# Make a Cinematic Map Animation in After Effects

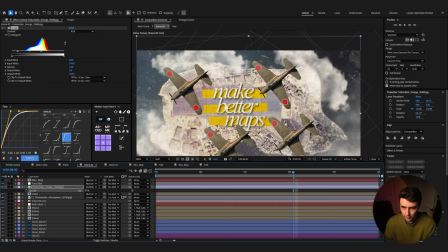(24:42)
But you can also bring down the opacity a bit if you just don't want it too strong. Yeah, something like that is looking good.
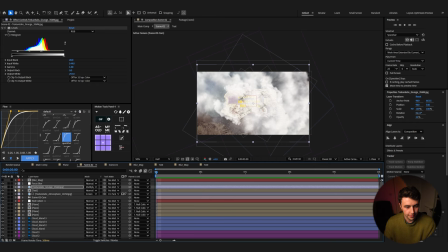(24:51)
Right, so let's add in a final few touches, and we're going to add in another adjustment layer, and we can call this shake, and add in a transform on this.
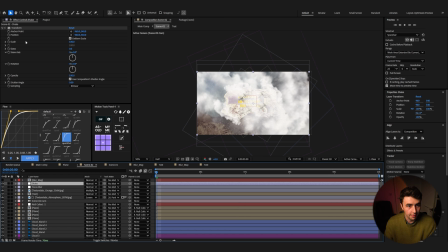(25:03)
Just bring this above our focus blur, and let's just hold Alt and click our position. Add in a wiggle, maybe do something like 2 and 5. So we're getting something like this, just a subtle shake, and that's looking great.
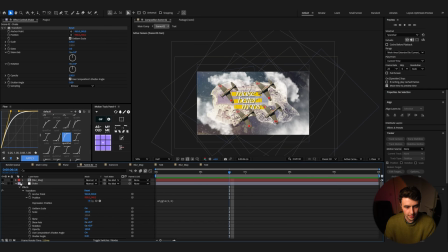(25:20)
Last thing we can do is just come back to our main comp, and let's just add in a posterize time on our scene too, just because I feel like this is a tiny bit more gritty. Yeah, dropping the frame rate will just make this look nicer. Just to make this transition a bit smoother here, I'm just going to come up here,
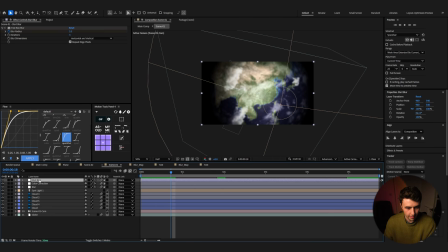(25:39)
and on our start blur, we can duplicate this, and we can actually just call this end blur.
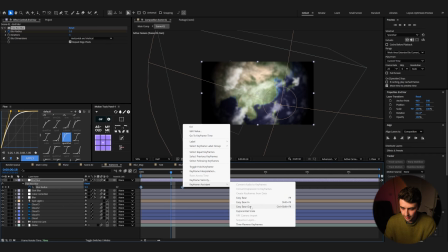(25:51)
Select these and just keyframe assistant, time, reverse layers, bring it to the end.
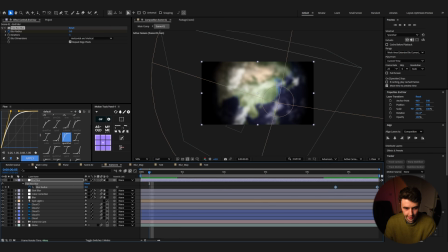(25:59)
So then when this zoom is happening, it's blurring out, and that should just make this transition a bit smoother. So then when you have all that done, you are done the tutorial, and you should have something that looks like this.
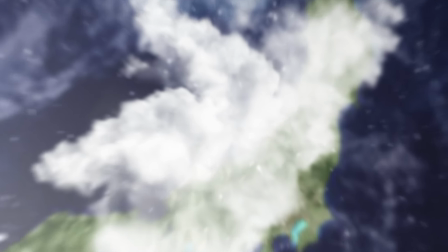Right, so that was the video for today. I hope you enjoyed this, and yeah, I hope you're going to use this technique in some of your upcoming videos. Leave me a comment below, let me know if there's anything else that you'd like to see on the channel, and I can try to get it done. But other than that, thanks for watching, and cheers.